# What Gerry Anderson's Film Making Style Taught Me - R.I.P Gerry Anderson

Hello everyone and welcome to this slightly unusual video from me, but I thought it was necessary. If you didn't know, Gerry Anderson unfortunately died yesterday and I thought I'd put this video together
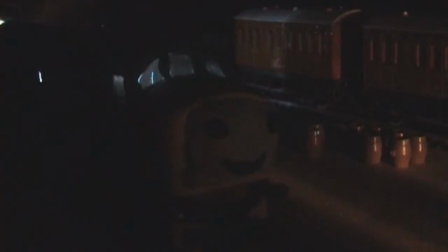to show you the kind of things that he's taught me through his style of making shows like Thunderbirds and Stingray and Captain Scarlet.
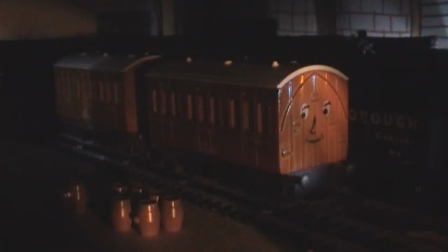So what you're seeing at the moment is a video I've disabled the audio on I made a few years ago for a video competition.
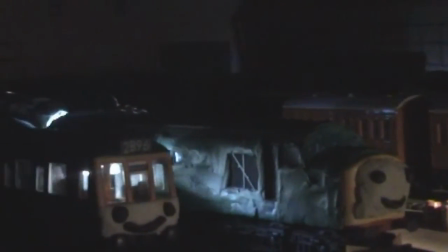As I say, I disabled the audio because it's not really relevant what I want to say.
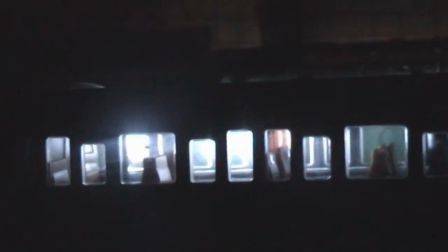I'd like to point out the details that are possible with models that I've learned from Jerry Anderson's filmmaking, like the lighting here, the lights inside the trains,
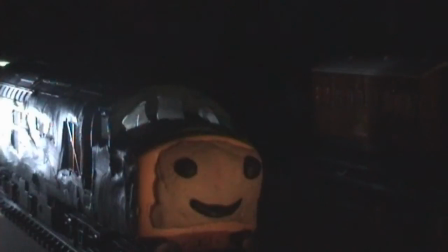and the lighting on the side of the trains creating a good effect there, and a realistic effect of reflection.
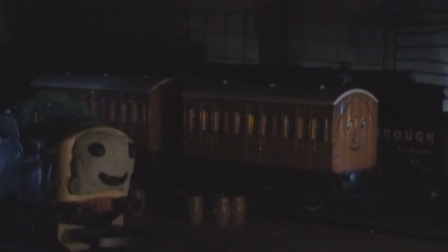And also little details to see in the foreground and background, it's all important, and it's what Jerry Anderson's filmmaking kind of taught me as a young child and as a young filmmaker as well growing up.
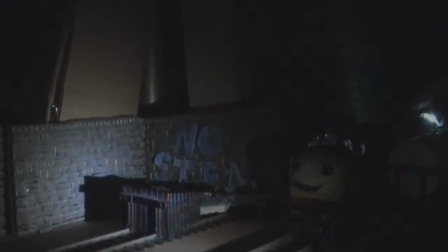And then we're going move on now to another video I made more recently, again along similar lines it's using train models but this one is a much smaller scaled down video
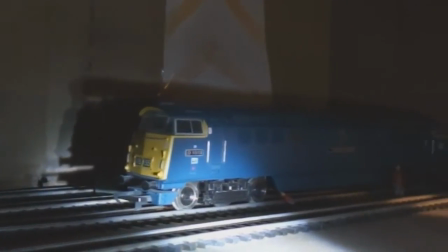with not quite so much detail that's because it's quite a simple little scene which was a preview for a,
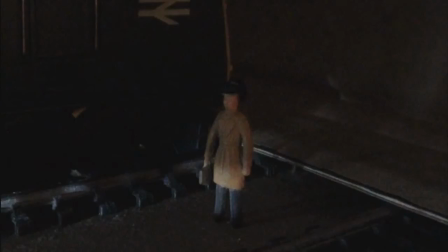which is up on the internet but is a preview for a project I'm currently working on,
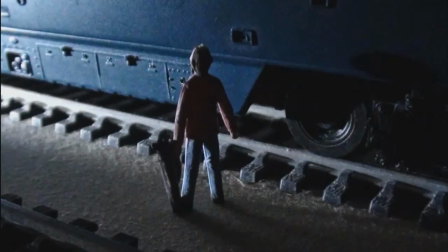admittedly in a production for quite long time just because i can't seem to find time to finish it off but um you know from light to dark in that shot for example with lighting you know it's
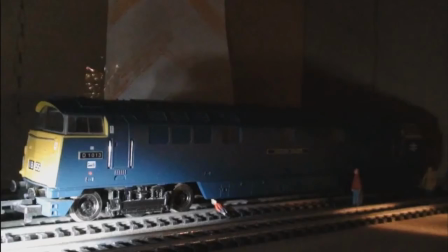all showing what is possible with just a few this is all just done with some torches and some small models it's on a very very small scale all
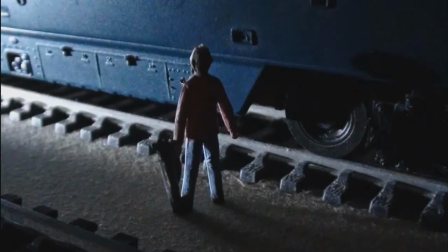of this and even though the kind of camera i'm using isn't actually specifically designed to film models like you can buy stuff like that it
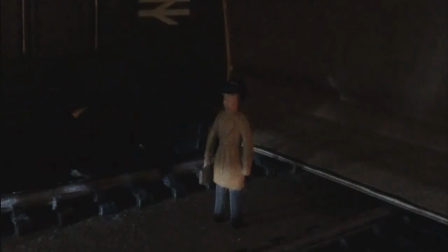still it still shows what is possible uh with a normal video camera and this is what I think was most inspiring from Joey Anderson's videos is that they offer short TV program films is that you know
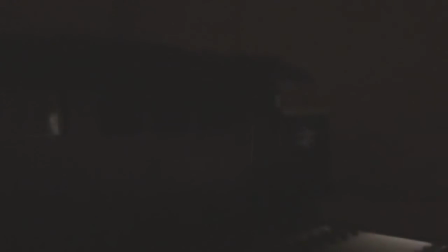not much money spent on them and you can achieve great things say I was tracking along here and this is all possible with models a sense of scale is created
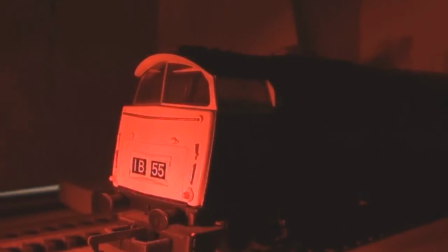even though these are just models it creates some kind of sense of as if they were real and big here we can see
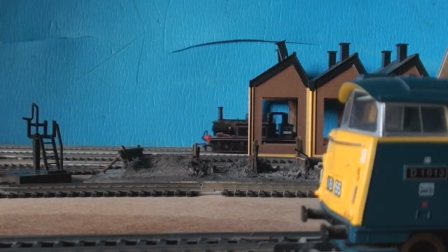here so here's a few shots from a project I'm currently working on as I say I put them in this video to kind of show you what can we achieve the level of depth in here and the lighting so you got some quite small since there's a lighting there because what's this so they're obviously and
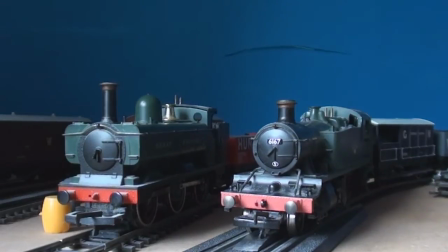then back in today it's all the small details I say which count as well and so all the small details and buildings
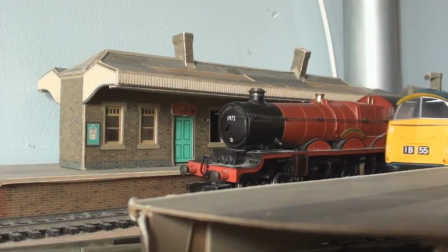on the models and it also what what can be achieved in the movement of models as well.
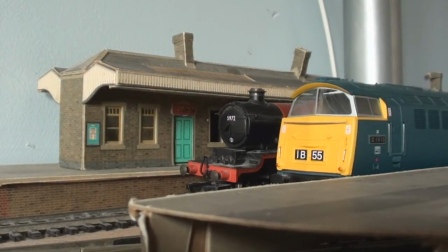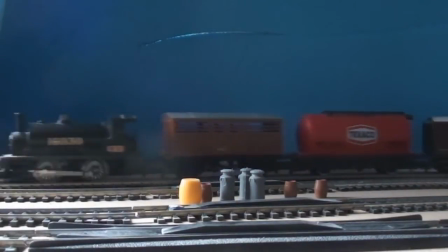So yeah,
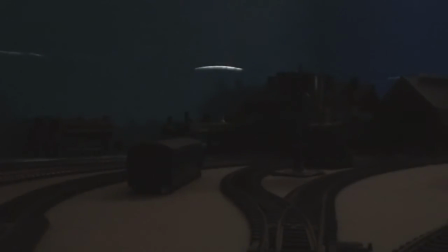small details there for the water churns in the barrels of beer for example there and this is just like very dull lighting to create like a night or evening effect.
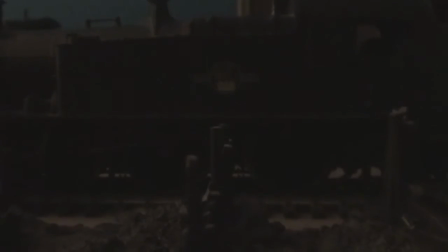And now that is especially like what can be achieved like you got the foreground objects, you got the background objects and you know that could easily be a shot from the 1960s industry.
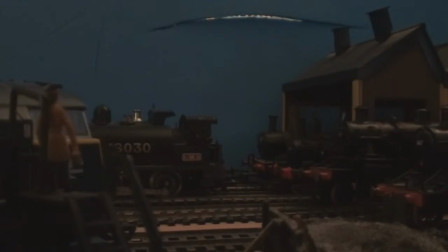and it's also possible to achieve different levels of depth in the textures of the film so you know you've got background, foreground, movement going on in the mid-foreground
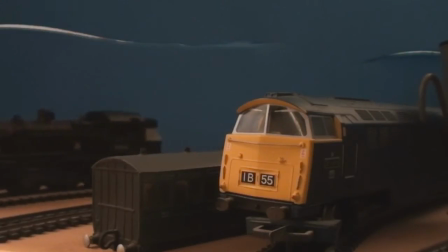and you can cut to this shot as well which is you get the impression is directly next to it which of course is what
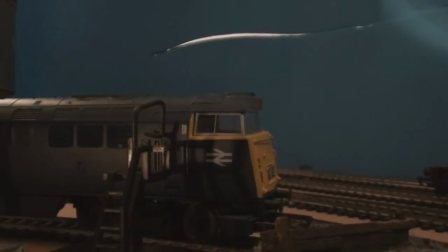it's meant to be and then you've got reflections there for example from the lighting and the shadows also cause some objects in the foreground onto the background there.